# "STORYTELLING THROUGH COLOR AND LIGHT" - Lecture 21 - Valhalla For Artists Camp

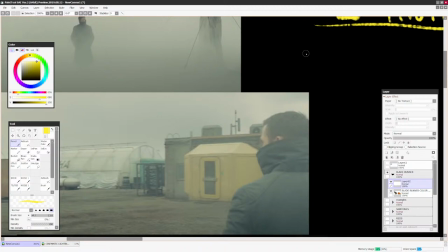4198s
And then on top of this green environment, we have a pretty, as you can see,
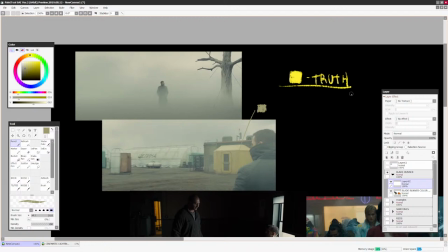4204s
desaturated yellow, but that's the only yellow that we can see in the whole scene, right? The cinematographer subconsciously tried to make a connection between truth, discovery, and next steps to a color yellow and hues that relate to that.
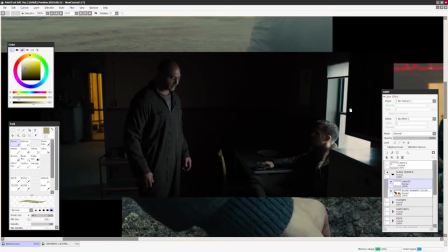4219s
So for example, when he goes inside the house of this guy, what do we see?
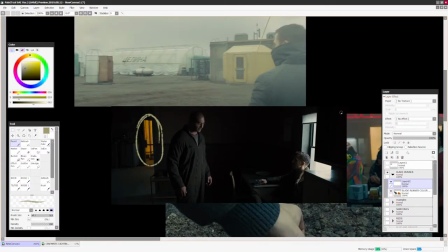4225s
You know, a yellow light behind, shining. Did they have to make it yellow?
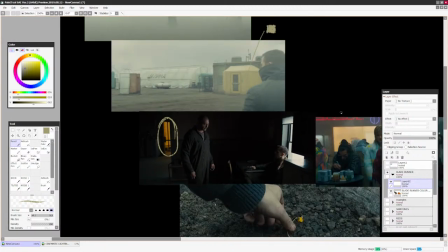4231s
No, it's all a conscious choice, right?
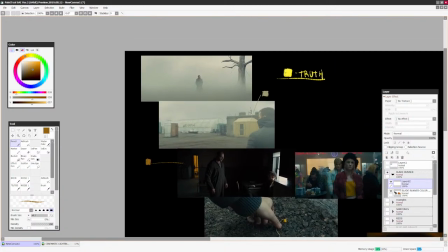4233s
As you can see here, as he's getting closer to the truth when he talks to this guy, yellow intensifies, right?
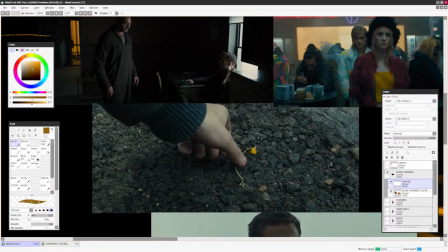4242s
And then when he kills the guy, he finds a what? A yellow flower.
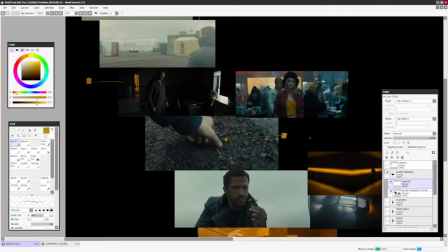4247s
Do you think it's so, you know, it's just a big coincidence? No, right?
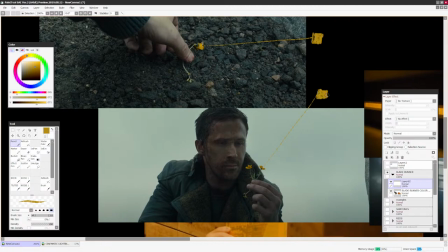4251s
He looks at the yellow flower because, you know, something is spinning in his head now.
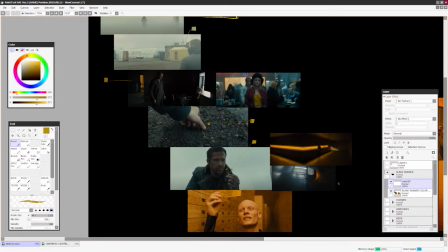4259s
The discovery is almost there, right? And then the next one is this one, right?
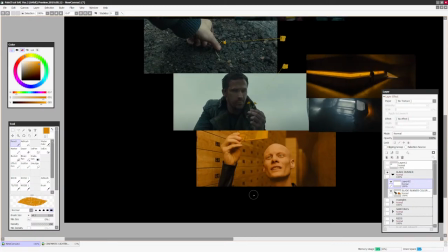4265s
When he goes to the library and he starts asking around, look how the entire scene is yellow, right?
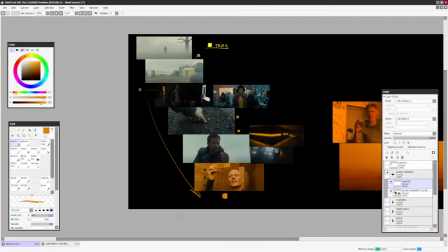4273s
So as he gets closer to the truth, this is really important for like color key artist, right? Because that's going to be your job. It's going to be your job to
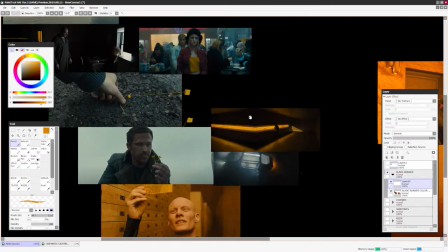4287s
think about, right? And then in between things, like for example, you have a character here.
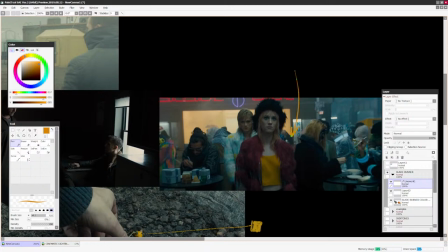4294s
I don't remember what happened with her, but she has a yellow jacket here and she speaks to him.
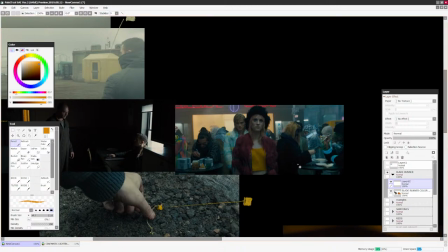4300s
So he gets even closer to the truth a little bit, right?
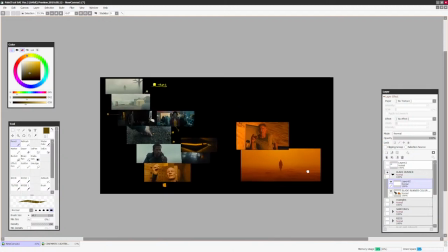4304s
And then what happens when he gets super close to the truth? Well, first of all, he gets even closer and even closer.
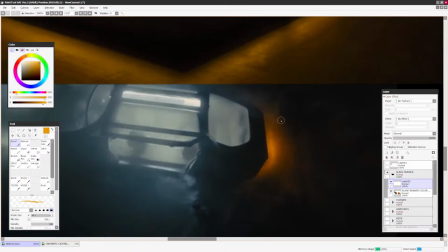4313s
And as you can see, in almost every scene,
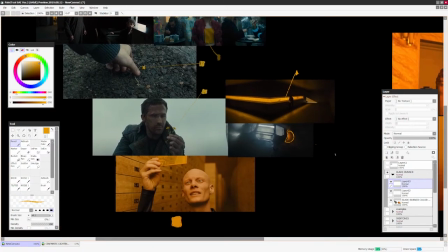4315s
they had a different light bulb or a local color of a object, right?
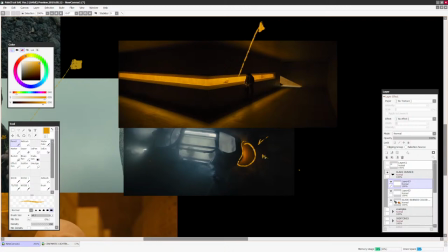4323s
To basically remind us that he's either closer or farther away from the truth.
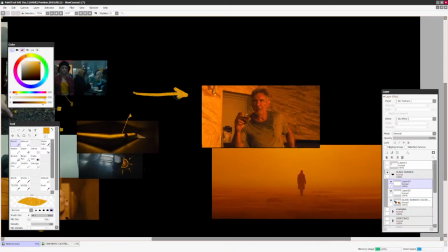4330s
And then when he really came super close to the truth,
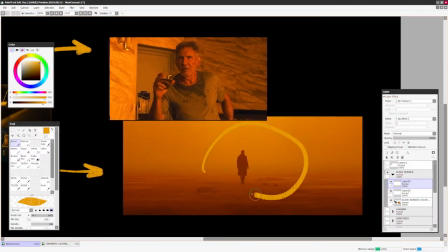4334s
everything just went monochrome because there's nothing but the truth around our character, right?
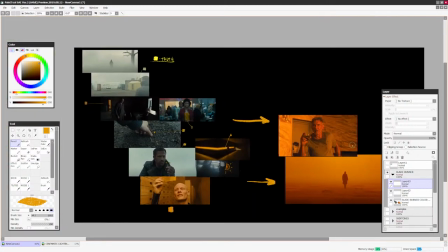4340s
So when we're thinking about color sequentially, right? So it's from point A to point B, right?
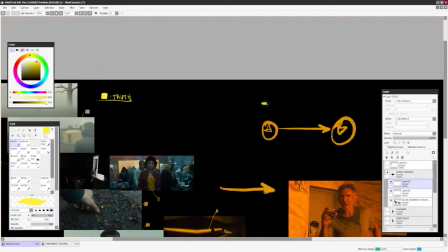4350s
We have the room to have a color progression, for example, towards, let's say, oranges, and then we can rise up the stakes, right?
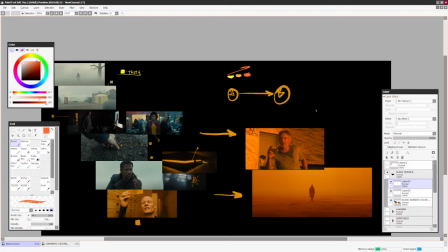4361s
When we're talking about color scripting, for example. But most of you guys are either illustrators, not a whole lot of you are color key artists, right?
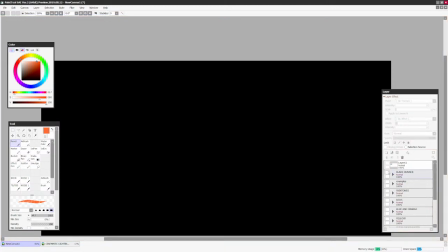4370s
And let's look at some examples of actual work of painters
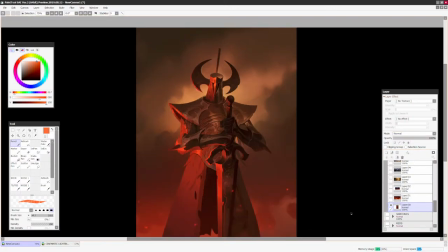4378s
and see how they use color to their advantage, right? So for example, here, this is a super easy example, right?
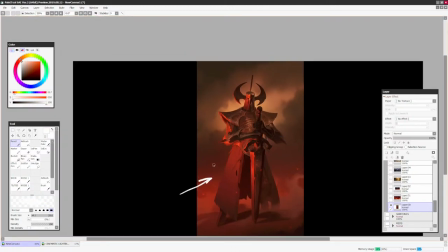4386s
We know what light shines on this guy. It's probably the only one. It's the key light from here, and it's red. Why is it red? It's a pretty threatening looking night, right? This is super boring.
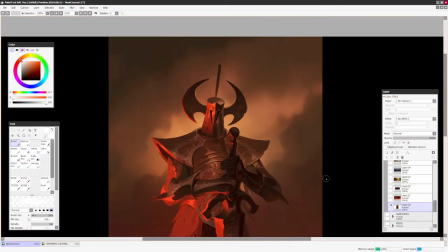4398s
This is a monochrome slash analogous,
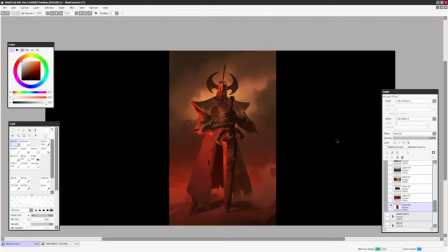4404s
I hate that word, color scheme, right? And yeah, it's a pretty boring image color wise.
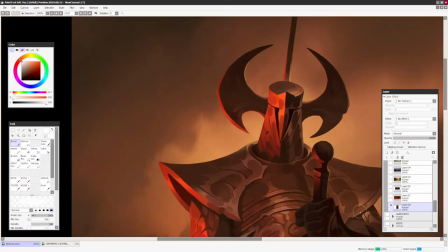4412s
Is it well executed? Yeah, render is really good, but color wise, well,
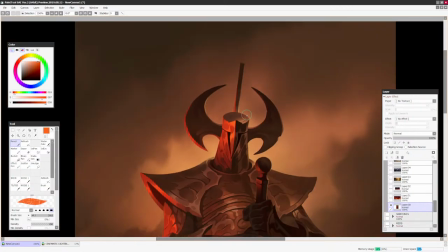4417s
you know, the only thing that I can tell you this here, guys,
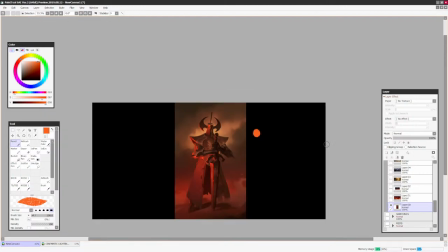4422s
he has a really good understanding of saturation versus desaturation.
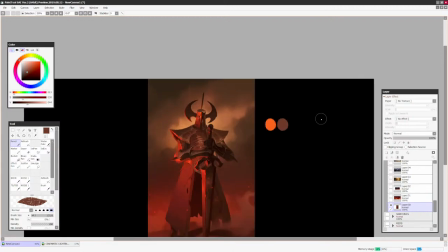4427s
So for example, here, he cannot make this side of his cool in terms of like blue.
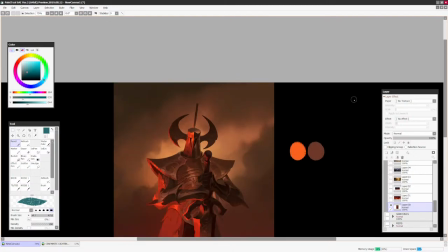4434s
So remember when we talked about color yesterday, what did this person do?
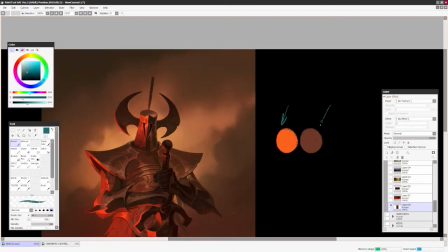4441s
To make this color colder, what he did, he took away saturation from this, right?